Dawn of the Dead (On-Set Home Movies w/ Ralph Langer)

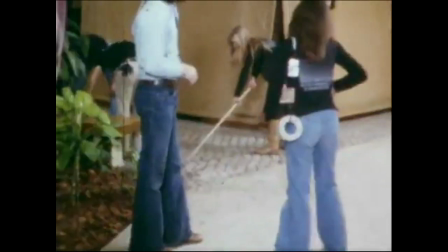[8:37]
This is Franco Harris, the Pittsburgh Steeler with Ken Foray. He was a guest that night, so he was observing the filming.
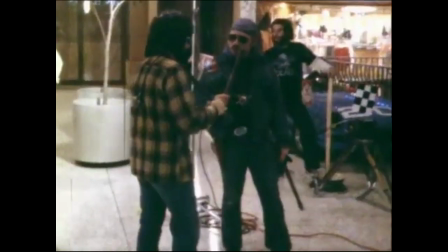[8:48]
And basically, like I said, if you see these shots, everything is out of order, and you would have no clue what was going on if you were there experiencing it.
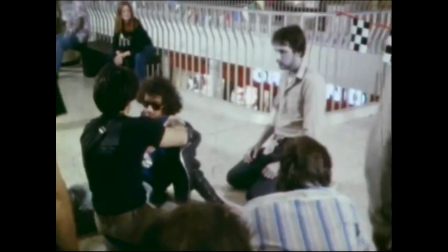[8:57]
This is my group of friends. We were all hanging out waiting to be whatever we were to be done for.
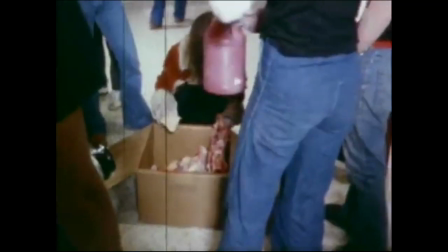[9:05]
And this box of meat bones was from a butcher shop.
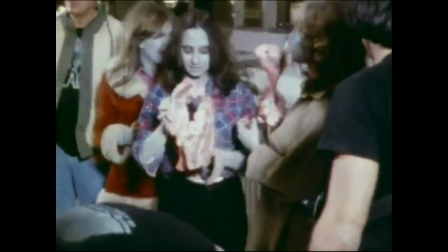[9:10]
I didn't want anything to do with these because they smelled so awful.
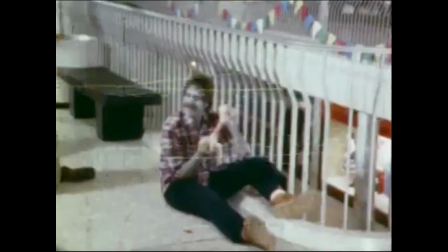[9:15]
But somebody sent me a screen grab, and I'm actually holding one close to my mouth like I'm chewing on it from the movie.
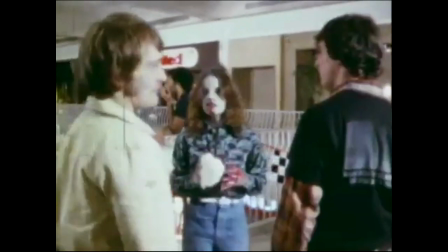[9:22]
So I was actually filmed holding one of these meat bones, and I don't remember it to this day.
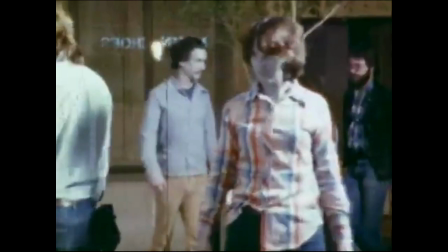[9:27]
I still don't remember holding that thing.
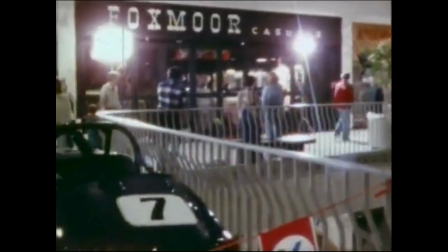[9:33]
My brother was involved holding a meat bone, and he was even painted into the Dawn of the Dead poster book holding it.
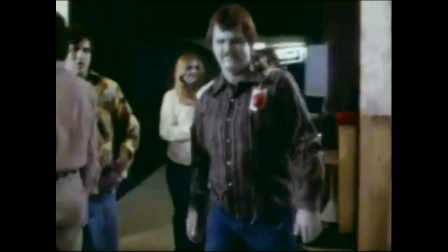[9:40]
But everybody was always cleaning up. It was a mess. Everything was wet blood.
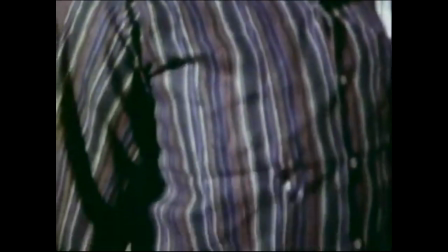[9:46]
They were mopping it up. They were cleaning the windows. There was always a cleaning crew going on.
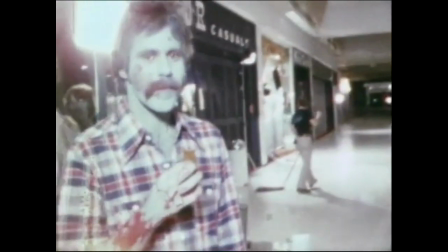[9:51]
This is my friend Bill Smith. they put a button in Bill's forehead and covered it over with nose putty.
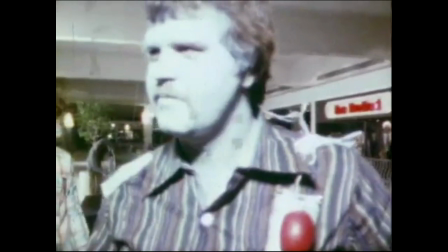[9:59]
And they pulled the button out with fishing line.
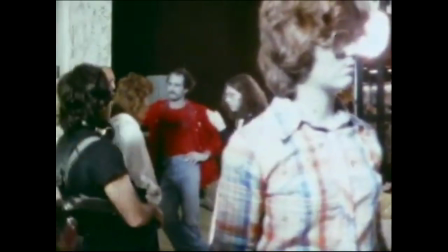[10:02]
And at the same time, a blood balloon, a squib went off behind his back to make it seem like the bullet goes through his head.
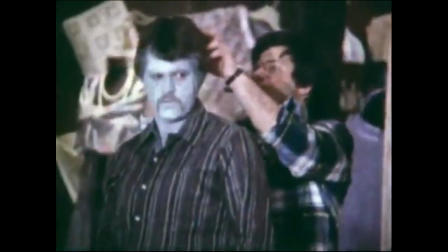[10:11]
And you just recently saw the cleanup crew. But here's Gary Zeller rigging up the squib balloon on the back of his head.
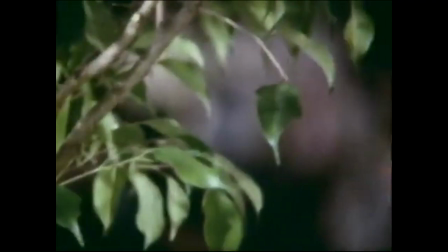[10:18]
There was a little piece of metal there keeping it so the explosive wouldn't damage his skull.
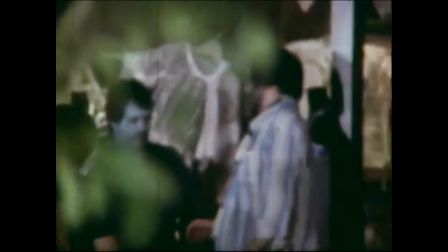[10:23]
Tom Savini is getting ready to pull the fishing line out of his forehead, and George Romero is giving him direction of how to move around.
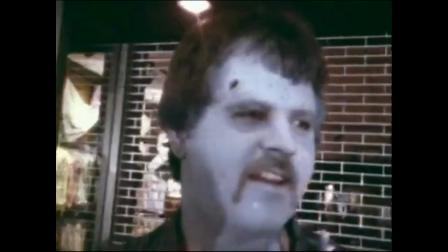[10:33]
And there's the blood on the window after it was done. And the cleanup crew was there cleaning everything up, but you can see the hole that the button made.
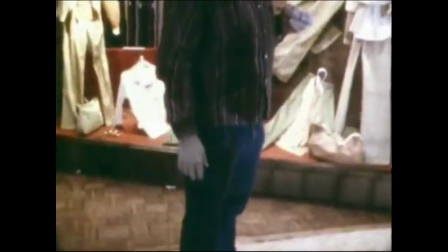[10:41]
There was a button with fishing line that was yanked out of the nose putty, causing the hole in the forehead as the blood bloom went off.
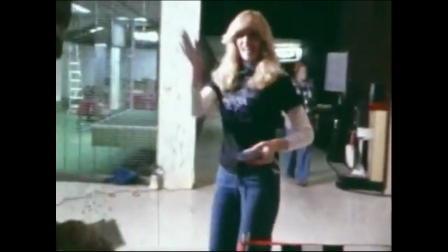[10:48]
He was very grumpy about this because the wet blood was going down his shirt and his back, and he still complains.
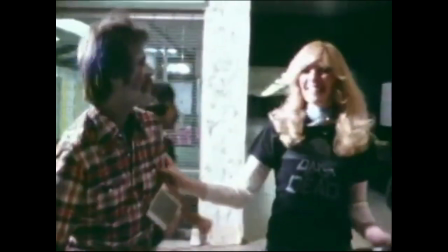[10:56]
This is Jeannie Jeffries. We're still friends today. She was the makeup girl.
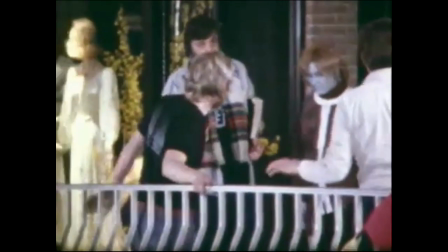[11:02]
She was the continuity photographs. She did a little bit of everything. She was everywhere.
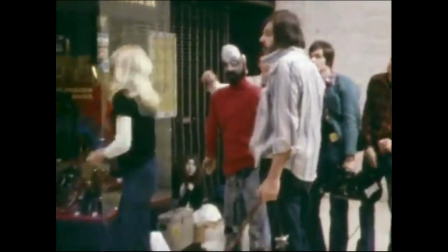[11:11]
At this point, the lights went off in the mall. I have no clue why. I don't know if they were on a timer and it was an accident or if they actually turned them off on purpose,
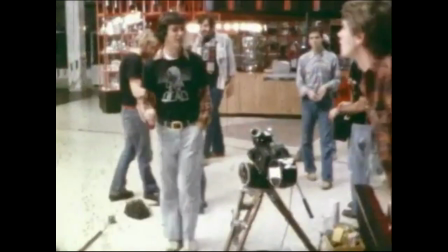[11:19]
but they filmed a lot of shots using movie lights, and they were a lot of close-up kind of things.
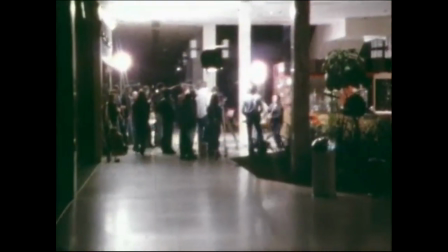[11:24]
So even if the lights went off on purpose in the mall, they were still able to get shots.
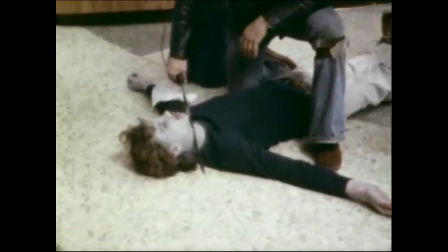[11:30]
One of Tom Savini's famous effects, chopping off the zombie's head.
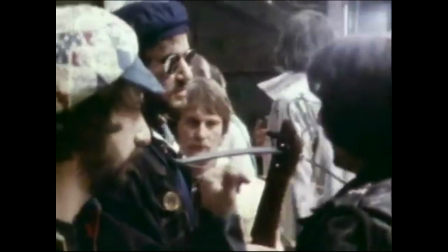[11:38]
This effect was not in the movie. they had a crossbow and
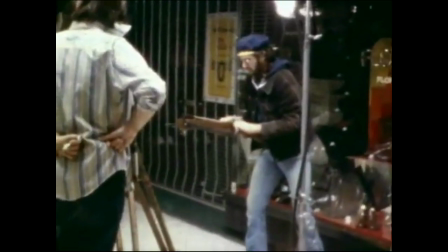[11:44]
it would shoot an arrow into a kid's head a teenager they
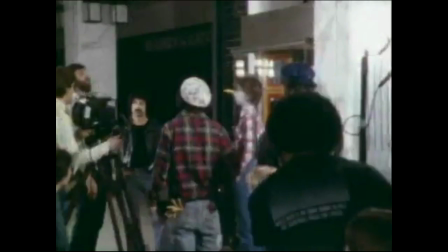[11:48]
took the arrow and they cut it in half and they glued it to his
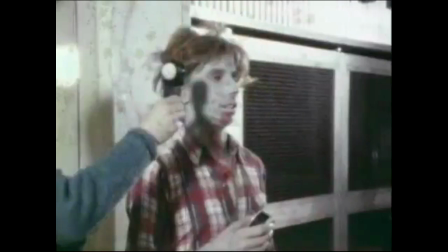[11:53]
nose and they had fishing line so that they could yank it out in reverse and
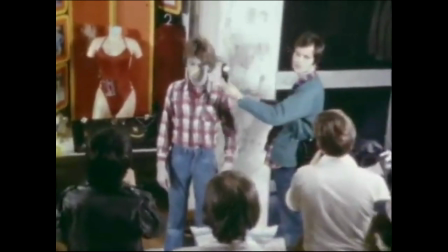[11:58]
film the shot in reverse i took my super 8 camera and turned it upside down and then took the film in editing
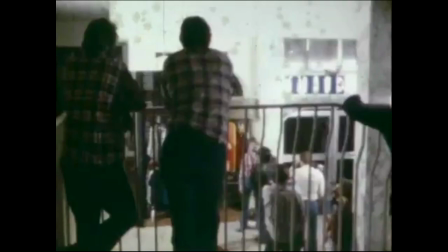[12:05]
and i flipped it and edited back in so when you see the shot you can see the arrow actually going into his face like it would have been in the movie
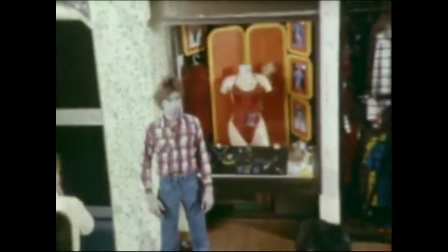[12:13]
right here